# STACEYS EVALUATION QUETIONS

we showed our music video to focus group our feedback from it was that in some places the jump cuts wasn't going well with the music or it didn't suit and that was mostly in the diner scene because everything was happening too fast and they felt like it was a bit jumpy and they didn't like it so then that's one thing that they didn't like about our music video like a rough copy of our music video um they were saying in some places
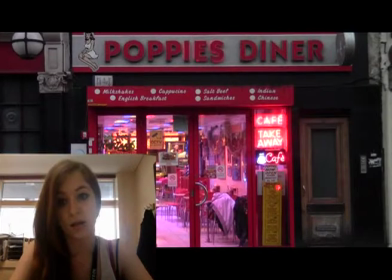458s
that our video was off sync like it wasn't going to lauren the main
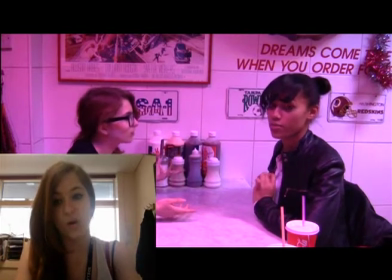464s
laurenette's um lips but we had to say in general and um that she did she doesn't really elaborate her words however like some things we did refilm for her to like try and like open her mouth and exaggerate the words um and in some places in our music
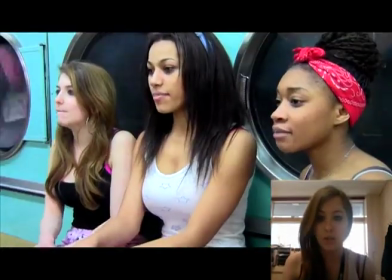490s
video um they um they wanted us to put like a filter in or maybe
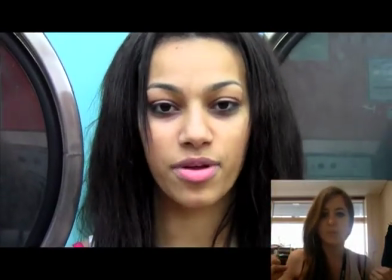497s
make it brighter because it looked a bit um it made us look a bit like old
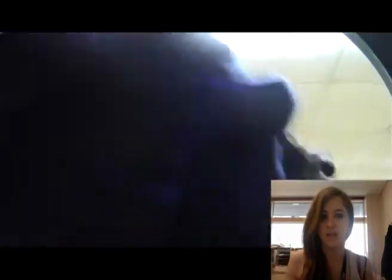503s
and i don't know tired gave that doll effect so
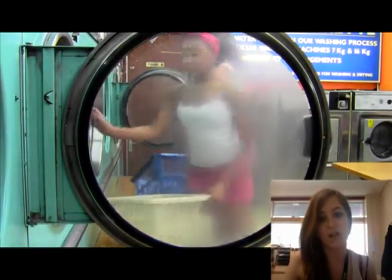508s
then um to try fix that in the laundry scene i'd i adjusted
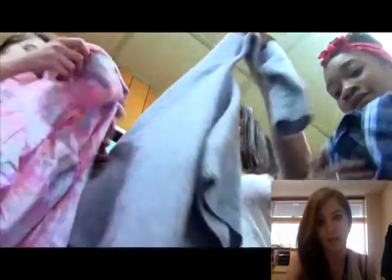513s
the contrast and the brightness and also put it on a filter on it to
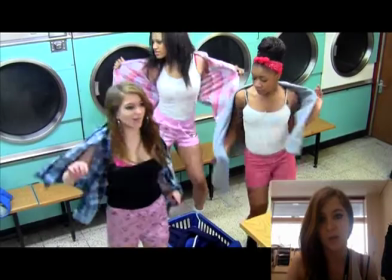519s
make it look more lively and vibrant and retro than just being in
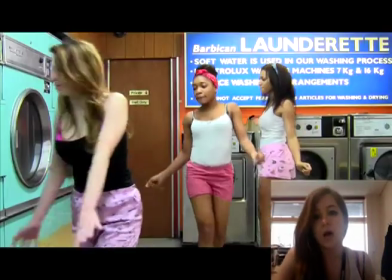525s
a laundry where it's dull when it's cold um i consider putting that in in the
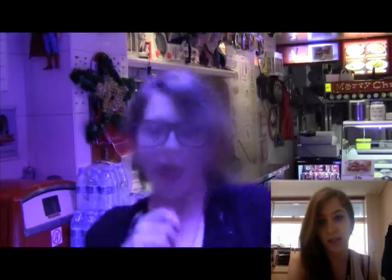531s
laundry scene and near the ending and to fix
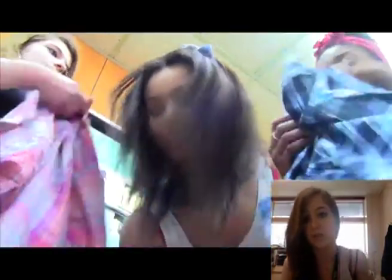537s
the ending we put i decided to put like previous parts of what's happened in the music
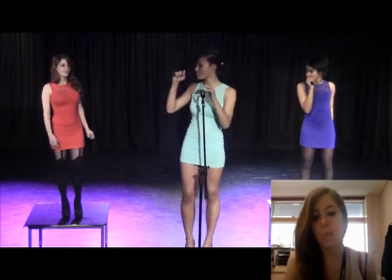543s
video to put at the end but apart from that everybody liked the colors that
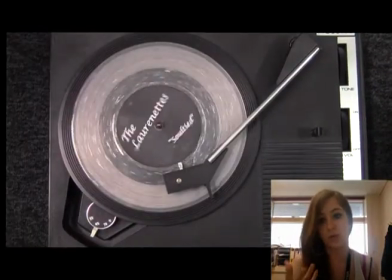548s
was using the in the poppy style because it's a lot of red they used they liked
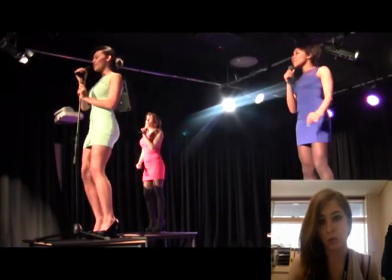553s
how we use the the record players and they
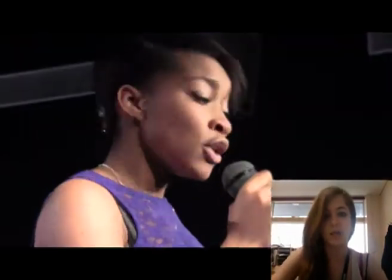558s
liked the story and they mostly liked our theme of a performance scene at
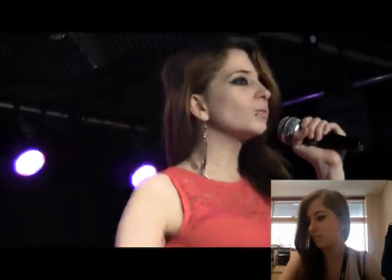563s
the end and that's what mostly everyone um liked of our video and we took it into consideration to
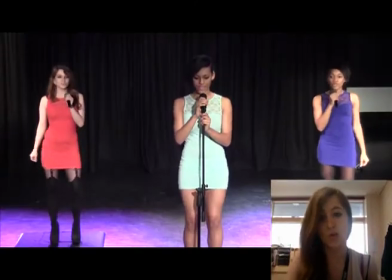571s
make a better music video because we want to draw in our audience and make our music video appealing.
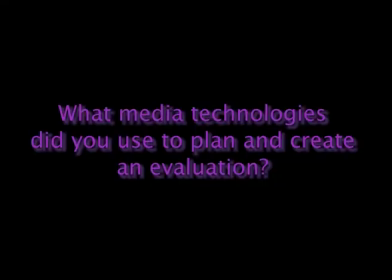To help construct our research, planning and evaluation stages, we firstly decided to use webs that we was introduced to.